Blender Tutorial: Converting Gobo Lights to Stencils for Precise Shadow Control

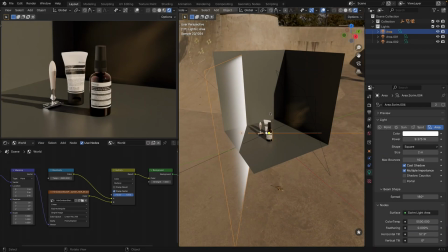0:00 Welcome everyone, today I will demonstrate a quick tip on using Gobo textures in Light Wrangler.
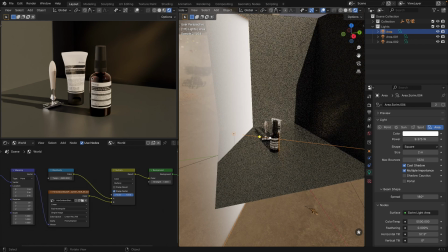0:06 Our scene consists of several lights. The first light is a frontal light that helps create this subtle gradient, as you can see.
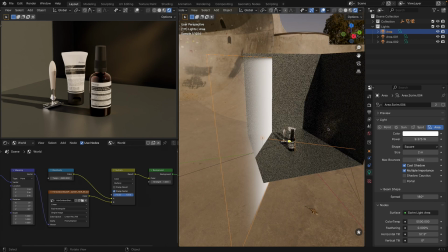0:14 The second light, also a gradient light,
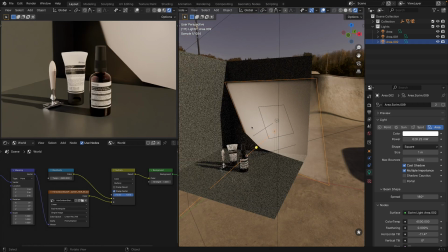0:17 and it's positioned slightly from behind to create this warm highlight. This light has a temperature of 4500 Kelvin, while the first one is a neutral 5500.
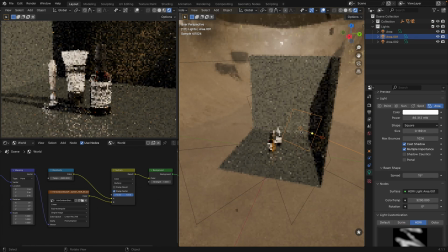0:39 Additionally, we have a light to illuminate the background.
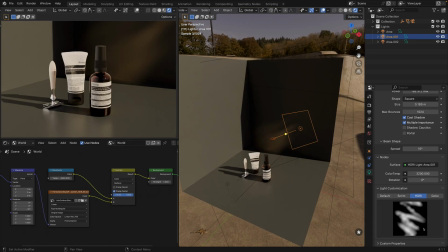0:43 As you can see, we are using this abstract HDRI texture to create this interesting effect on the wall.
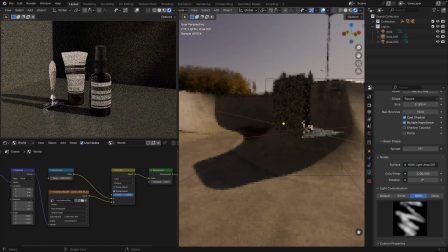0:53 Okay, and then we have our 360 HDRI image that provides the main light in our scene. This image features a low position sun, creating beautiful long shadows in the shot.
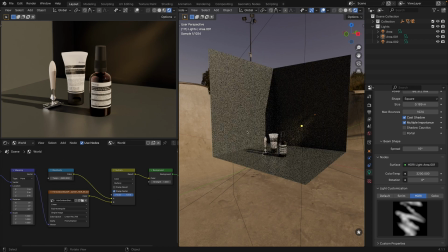1:11 Okay, but what is the issue with this lighting setup? I think that for now it lacks some light details.
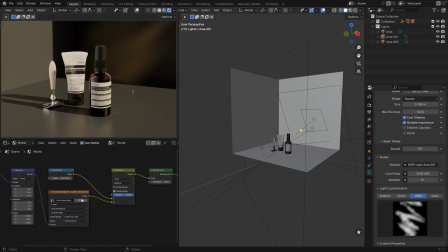1:22 And a Gobo texture can add great depth and interest to this scene. I found that for this particular shot, the texture of the shadow of the window creates an interesting and balanced composition.
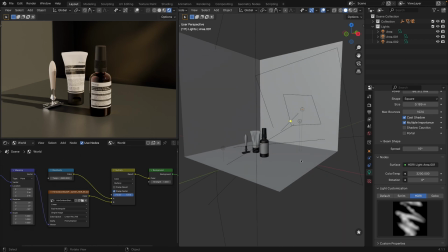1:39 So how do we usually add Gobo lights with Light Wrangler?
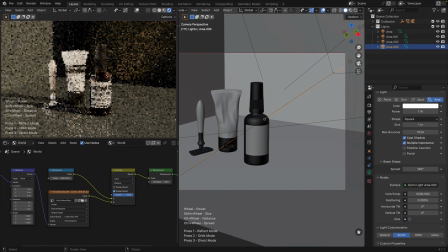1:44 Simply right-click, add light, and position it initially. Then we're switching to Gobo mode and selecting one of our Gobo textures.
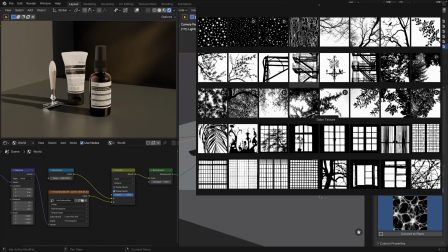1:59 For instance, we will select a window texture.
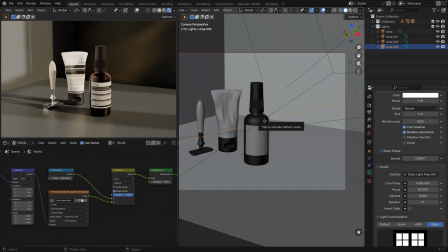2:06 As you can see, we have our Gobo, but it interferes with the 360 HDRI light. And the purpose of the Gobo light is to act like an object positioned behind
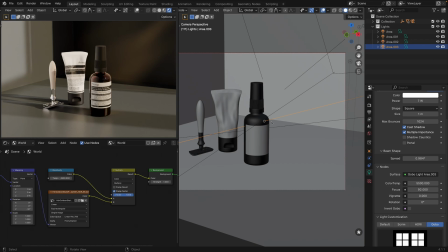2:22 before a harsh light source, which is typically sunlight, which produces these very defined shadows. And in scenes without a world HDRI shader or separate sun object,
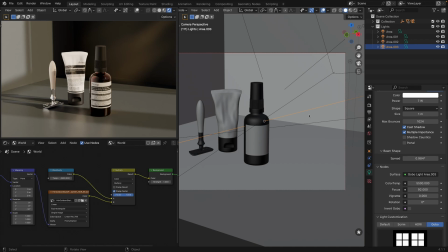2:37 we can use the Light Gobo customization mode for spot or area lights to achieve the desired shadow pattern. However, in scenes with a 360 HDRI image or the separate sun object,
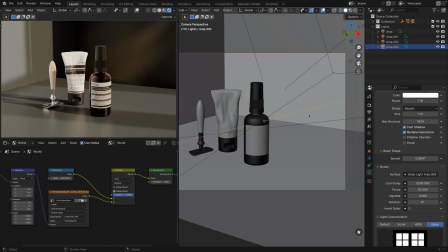2:53 we can't actually use HDRI lights, or at least I couldn't find the right way to do that. First of all, the shadows of the area, Gobo area lights, and the shadows of the existing sun light is difficult to align,
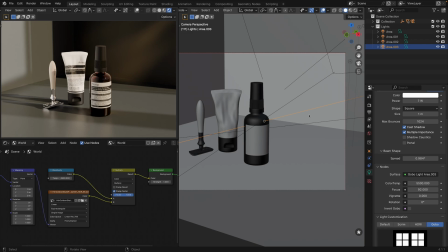3:13 and it adds unnecessary light to the shot. I mean, the Gobo light object adds unnecessary light to the shot because we already have our illumination levels like we want them,
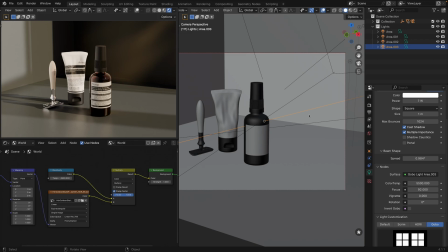3:27 and it is unnecessary to add more light. So instead of trying to align these light sources,
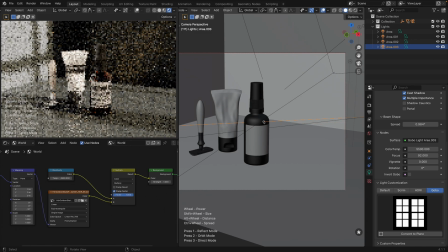3:34 we can convert this area light to a plane with our selected Gobo
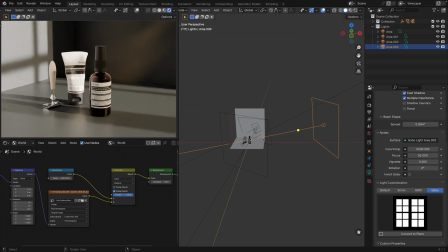3:39 light texture applied as a stencil using shader nodes. So by clicking convert to plane,
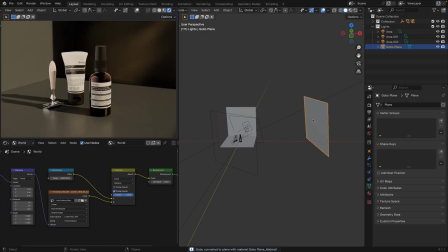3:48 you can see we have a plane with the window texture that produces a shadow.
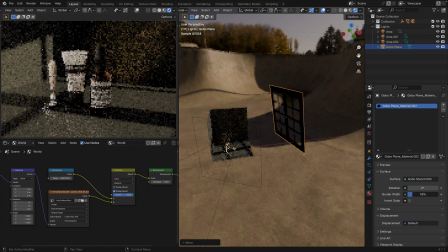4:01 We can control the rotation and border width of the texture applied to the plane.